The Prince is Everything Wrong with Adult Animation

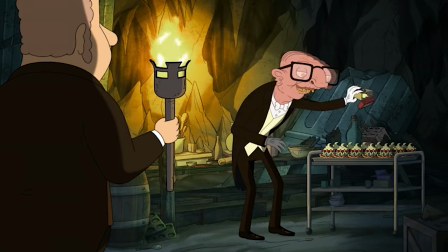(8:15)
It ends on this big cliffhanger where they're about to get poisoned, but I don't care if they're poisoned.
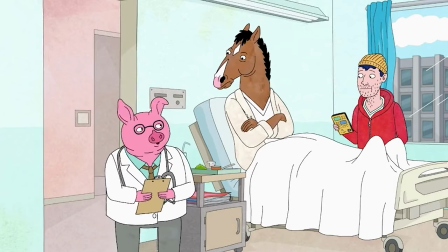(8:20)
I do not give a fucking shit. At least in other shows where there's a ton of assholes, they get their comeuppance every now and then to balance it out.
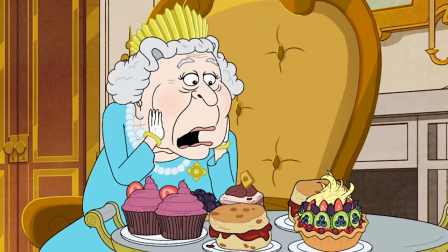(8:27)
But here it's just 12 episodes of rich assholes being rich assholes.
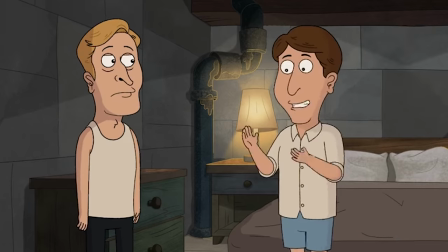(8:31)
Coincidentally, the only characters in the show I actually liked were the royal family's servants, the gay couple especially.
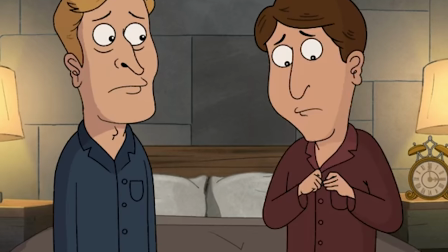(8:37)
I wonder if it's because we're actually told a little bit of their backstory. We learn about their once in life and see how miserable their job is.
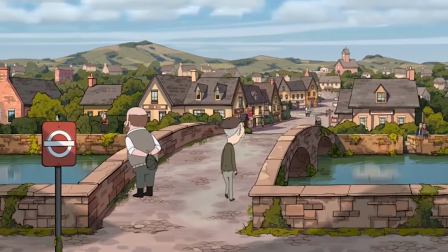(8:44)
I wonder. The best episode of this show by far is the one where Prince George's butler gets a day off, and we just see him going about his everyday life.
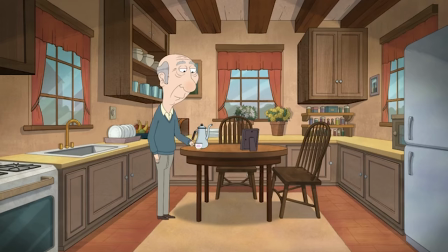(8:52)
Not only do we finally get to see a bit more of this world outside the palace, but we also get to follow a character who isn't a massive cunt.
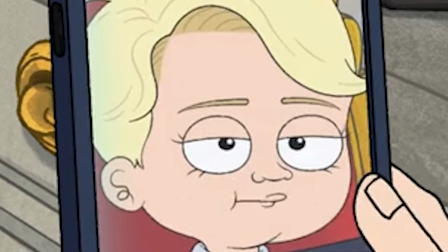(8:57)
Couldn't have it all be good though, we still have George interrupting every single scene to tell some shitty joke. The comedy is some of the most confusing shit I've ever seen in a cartoon. Half the time I can't even tell if they're attempting to tell jokes.
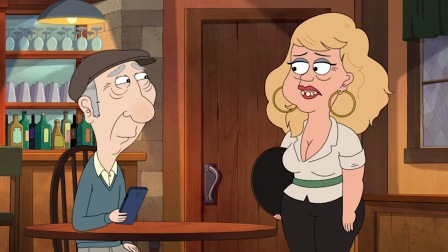(9:10)
A majority of them just fall under saying a celebrity name or TV show.
Huh, neat.
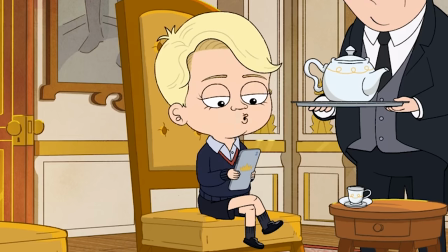(9:15) Demi Lovato is non-binary. Good for them. Oh look, you got it open!
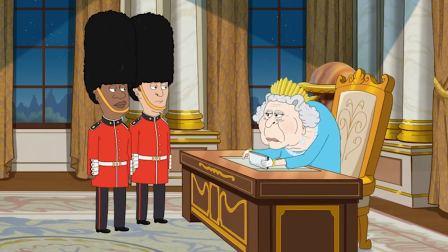(9:21)
What is the joke? It just interrupts the scene for that.
Alright, you can go. You just hit me with your hat.
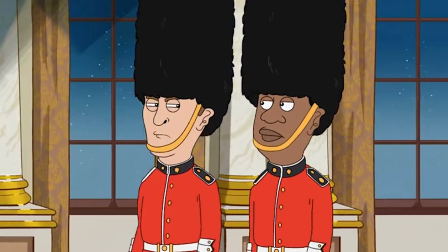(9:29) Hello, joke, are you there? We all need time off. How is Paddington 2?
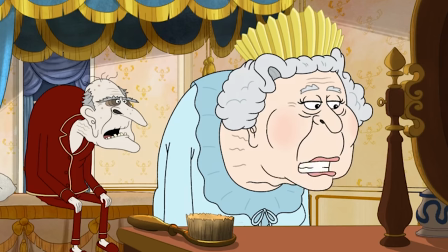(9:35) Excellent.
All right, that one was okay.
I've been thinking maybe it's time to step down and let Charles ascend the throne. What do you think? Well? Big Bang Theory!
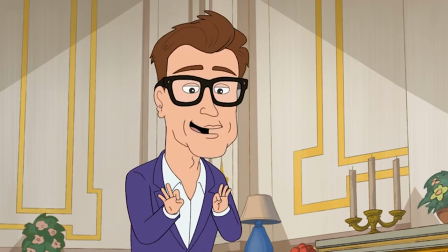(9:48)
Yeah, we're moving on. I feel like it's fairly self-explanatory just why the animation of this show looks so bad,
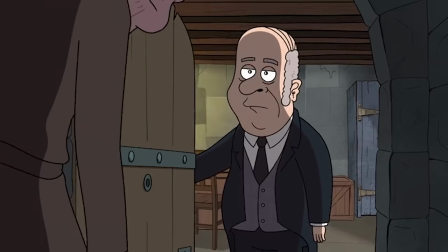(9:54)
but I figured I'd go over it anyways, because it leads into the next point about the studio who animated the show.
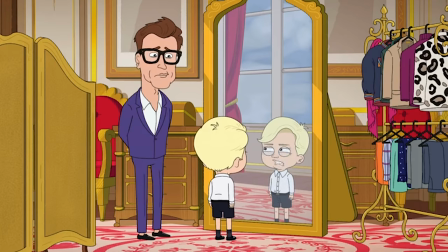(9:59)
It looks like the Mr. Bean cartoon. For my first positive of the video, I do have to give credit where it's due.
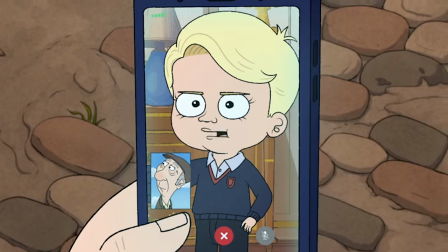(10:06)
Most of the backgrounds here are pretty frickin' nice. Especially the ones outside.
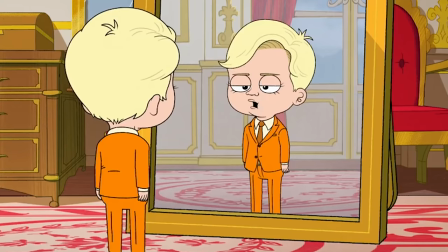(10:10)
The interior ones are just alright. Good thing that's where a majority of the show takes place.
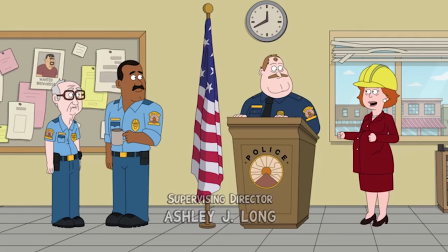(10:14)
But if you're wondering why the prince looks the exact same as Paradise PD and Brickleberry, well, it's because it was animated by the same studio, Bento Box.
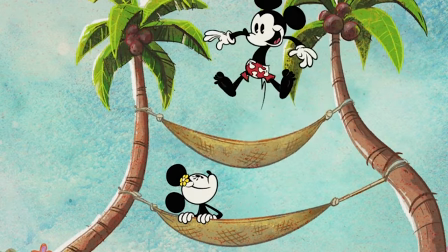(10:22)
Now, I am of the belief that rigged shows can look amazing, even better than a lot of frame-by-frame ones by television standards.
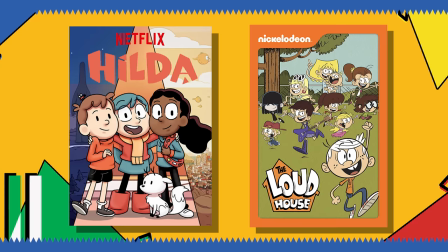(10:28)
It all depends on how you use it. Just look at shows like Hilda, The Lighthouse, or anything done by Mercury, really.
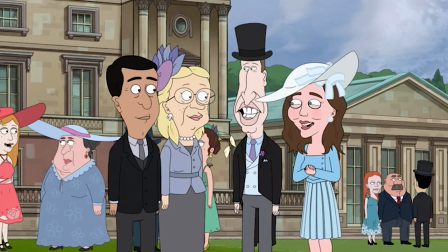(10:34)
The issue a lot of these adult shows have is that it's all just really slow and stiff, there's no secondary animation to speak of.
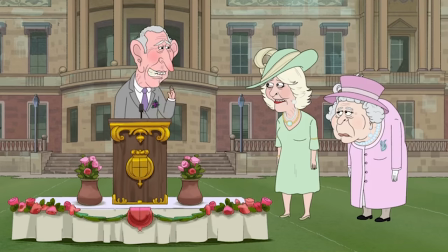(10:40)
Characters take forever to get from one position to another, which gives it this awful tweened look that could easily be disguised by simply making the movements faster.
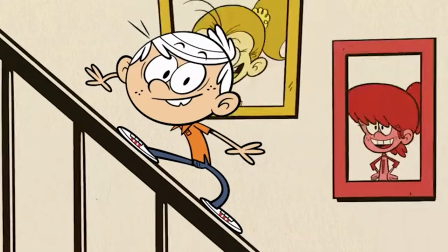(10:47)
Use less in-betweens. I love the look of shows like The Lighthouse, because the posing is so strong, matched with really quick movements, it gives everything such an impact.
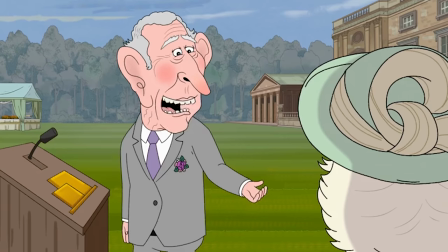(10:55)
But in The Prince, all the characters just stand around completely still, waiting for their next cue. Everything and everyone is just so lifeless.
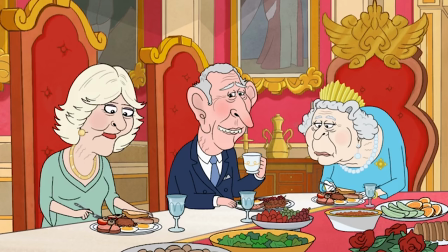(11:02)
Since most of the characters spend entire scenes either sitting down or standing, I don't even feel as if it's necessary to look at the screen half the time. And why is that? Do the animators just not care? Jeez, animators, get it together.
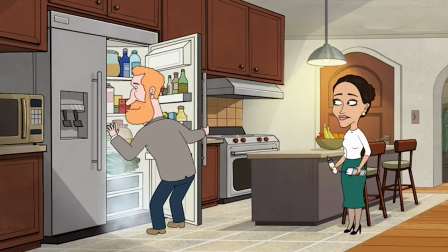(11:14)
Well, that would be the scapegoat answer, wouldn't it? But the problem actually lies much deeper.
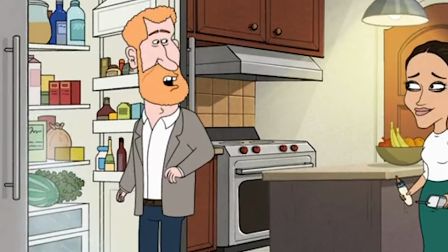(11:19)
Working on adult animation is awful. From what I've heard, at least, I have no experience in it.
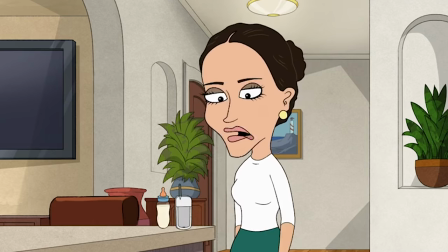(11:24)
But from what I've heard around the grapevine, along with people who worked on The Prince giving their own anecdotes about how hard it was working on the show, it really just comes down to this.
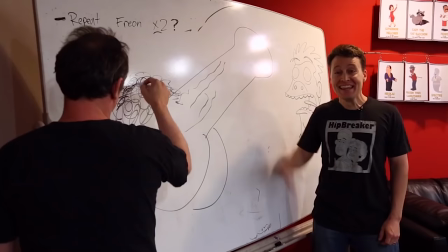(11:32)
They gotta produce a lot of work in a very short time frame, and if they're unable to produce that work, then they're fired.
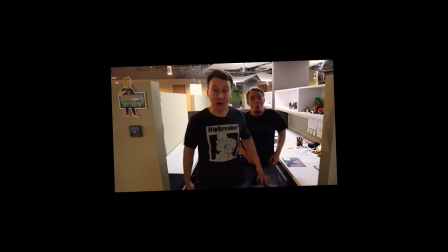(11:38)
This sadly seems to be pretty common nowadays. But it's why I don't blame any of the animators for why these shows look the way they do.
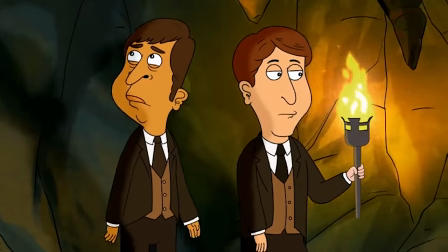(11:44)
Not only are you in constant fear of being laid off, not only do you have to animate a ton of shit with extremely strict deadlines,
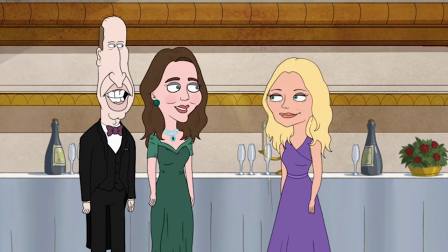(11:51)
but you also aren't even paid very well for all the time you're putting in. Isn't the world of animation wonderful, kids?
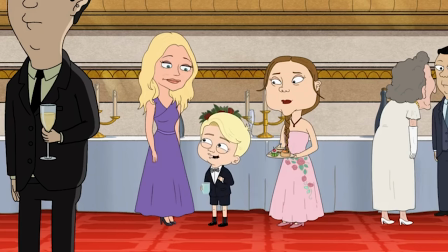(11:57)
So yeah, that's what annoys me more than anything actually in the show itself. Treat your animators with some fucking respect, bro.
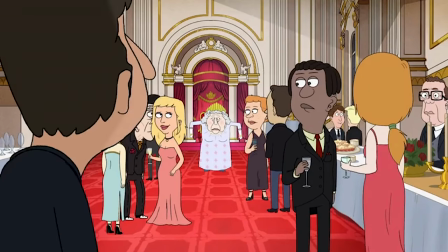(12:04)
There's a reason why all these dogshit shows only manage to last one or two seasons, and it's because they're not being handled with the care or respect to make them any good.
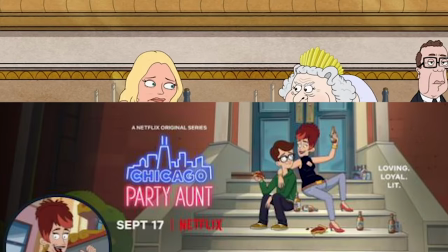(12:11)
And it doesn't seem like the industry is changing anytime soon, with that new Chicago Party Ant show coming out that blocks everyone on Twitter who makes fun of it.
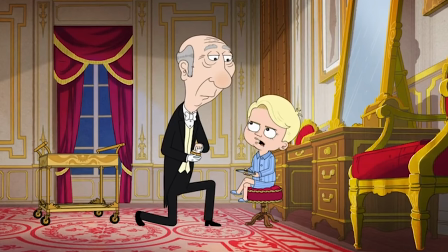(12:19)
What is the main issue currently with adult animation?